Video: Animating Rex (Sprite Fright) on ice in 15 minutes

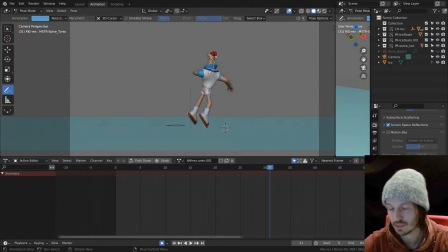(3:50)
pushing this into the sorry even more stretch even more squash pushing it up to this nice little quirk like what do you call it twist and then right here you do you also go into squash again so it's finding
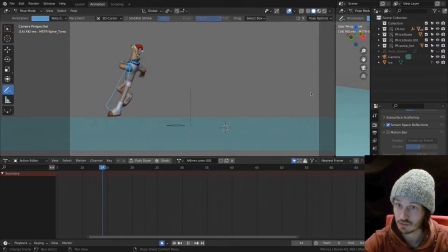(4:09)
the contrast of motion and if I turn off the character maybe this look weird yes but you see like I'm looking for the overall shape to to
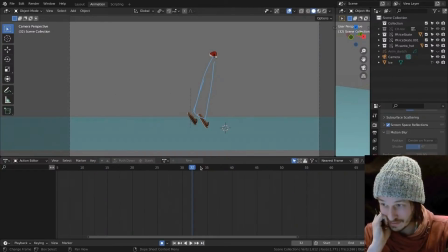(4:22)
to deform in a very dynamic flow instead of perfectly being bound to to body mechanics and
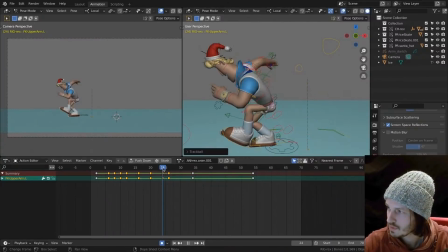(4:37)
here I want this hand to be kind of leading the motion upwards so it's
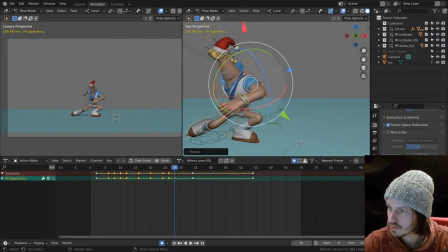(4:53)
already so what I'm looking for here is the motion so from here let me get the annotation tool I I want the hand to kind of make this trajectory so
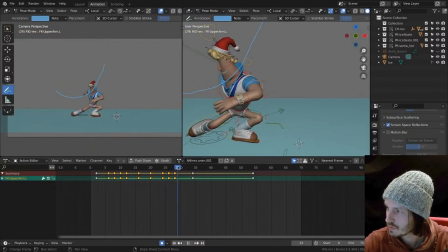(5:13)
on the next frame it's going down a bit but it's like it make the arc up we're breaking the rig once again let's move this back a little bit
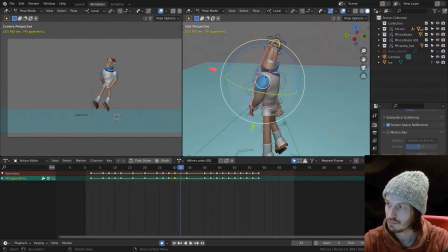(5:25)
and then I'm screwing up the rig here am I not. Demeter is crying right now. The rigger. How do you even animate?
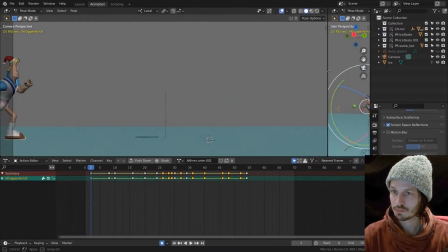(5:39)
Let's see what we got here. Let's play and actually join.
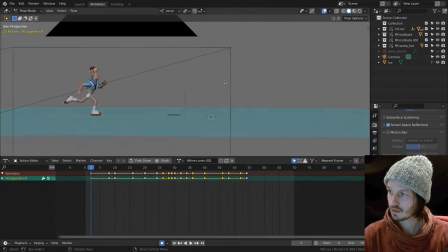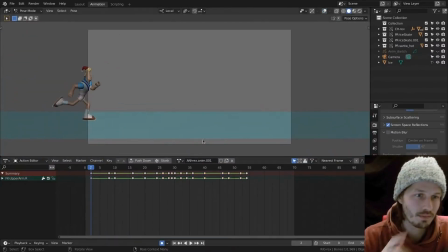(5:50)
So this is what we end up in, I mean, two and a half hours, let's say.
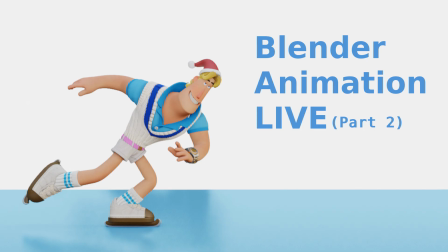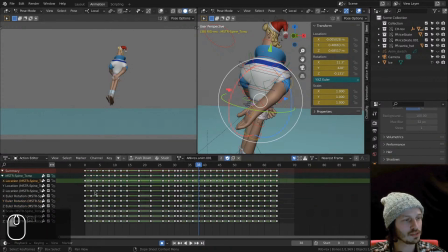(6:02)
This is always a scary part where you basically have all your poses kind of set up and you want to convert that to spline
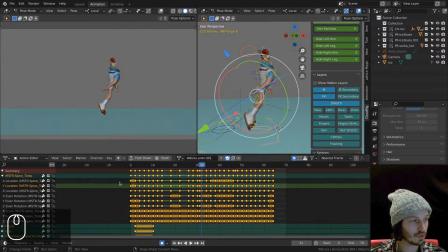(6:12)
keys only the body for now select everything hit T and then I can from constant I'll go to Paget, Bezier or whatever all right this
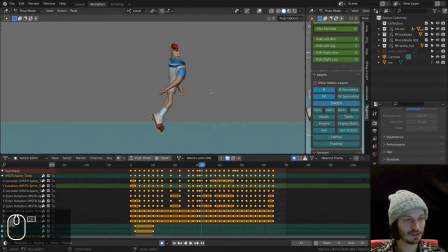(6:28)
is always cringing so let's see what we have here yeah
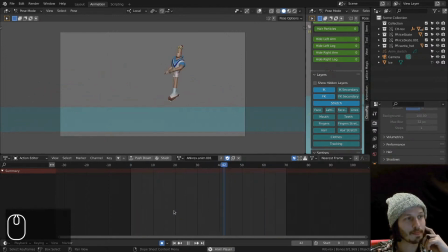(6:37)
you see like the I mean it's it's all there you see the curves are working it's a bit linear and floaty it's at times where the computer is just simply
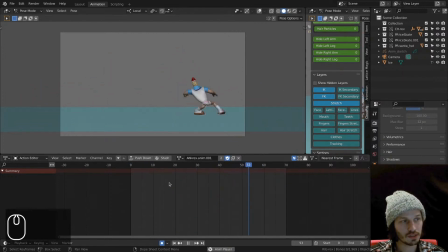(6:52)
in between so some of the sections we want to retime a little bit clean up those curves,
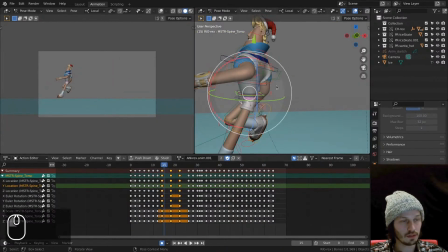(6:59)
and then push poses even further. Look at the actual graph here.
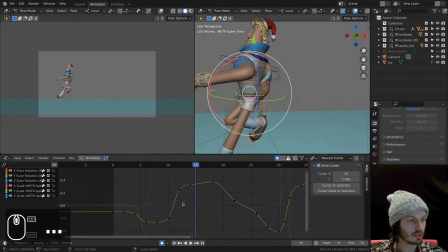(7:07)
And you can see that already happening here quite clearly. I'm just looking at the Y right now, but you see it has some sort of a flat tangent, and then goes up again, and it's not very nice.
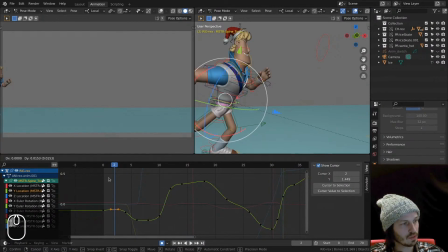(7:21)
So, just want to amp it up a bit, we go down, and then here I just want to push it down a little bit more, just to, and then we go up.
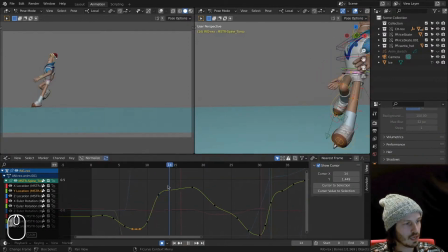(7:35)
And then from here the velocity is quite steep, I do want to actually continue that a little bit more, and then, you know, make that arc a little bit more, a little bit more